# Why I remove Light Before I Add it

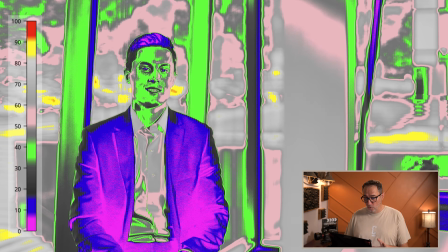And so we were able to control the daylight using those blinds and lowering them in order to make sure that we didn't have too much light coming in.
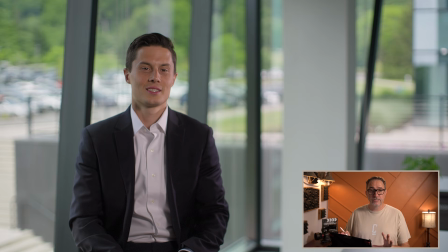And then for our key side, we're not changing our camera settings. Our camera settings are going to stay exactly the same.
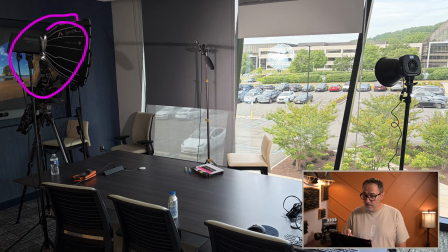We're just going to move that Amaran 360C that we used as the fill side for the other interview. We're now going to use that as our key side. And we're just going to move it down a little bit just so it's less wrapping around, less on the front of his face.
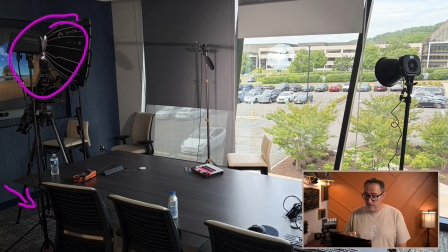We're going to move it to the side a little bit, adjust our intensity so that we get to the levels that we want on his face.
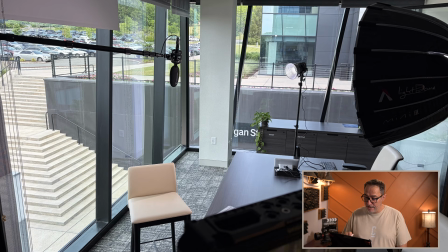I decided to use the 100X as kind of an edge. And that's why I put the modifier on there to kind of keep it pretty harsh light. And I'm not sure, that I'll let you guys decide what you think of it. But this is what we see here.
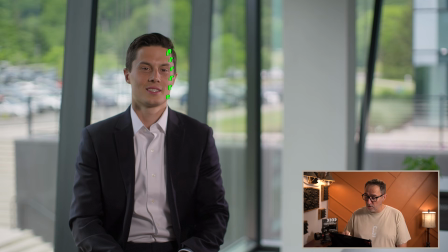And we can see it on the false color really well as well. It's that pink spot right here.
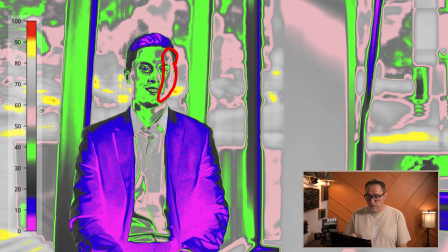And I could have used the key light to make all this space that pink color. And then it would have been even across his face. But by adding this little edge, it just, I think, create a little bit more texture.
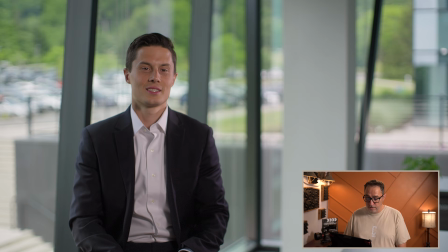I have a little bit more of a separation here again. And so now I have 3 levels. I have my fill, I have my key, and then I have an edge. We're very consistent with the first interview.
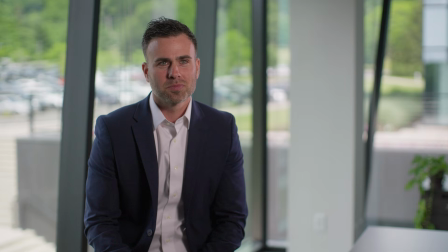And so we have good separation here. I'm pretty happy with the levels overall. The combination of controlling the natural light first, then strategically adding artificial light where you need separation will allow you to create multiple interview looks that still feel consistent within the same challenging space. If you found this video useful, make sure to like and subscribe to the channel for more cinematography tips. And if you're interested in learning more about cinematography, check out my online course, Essential Camera Settings. Thanks for watching, and happy filming.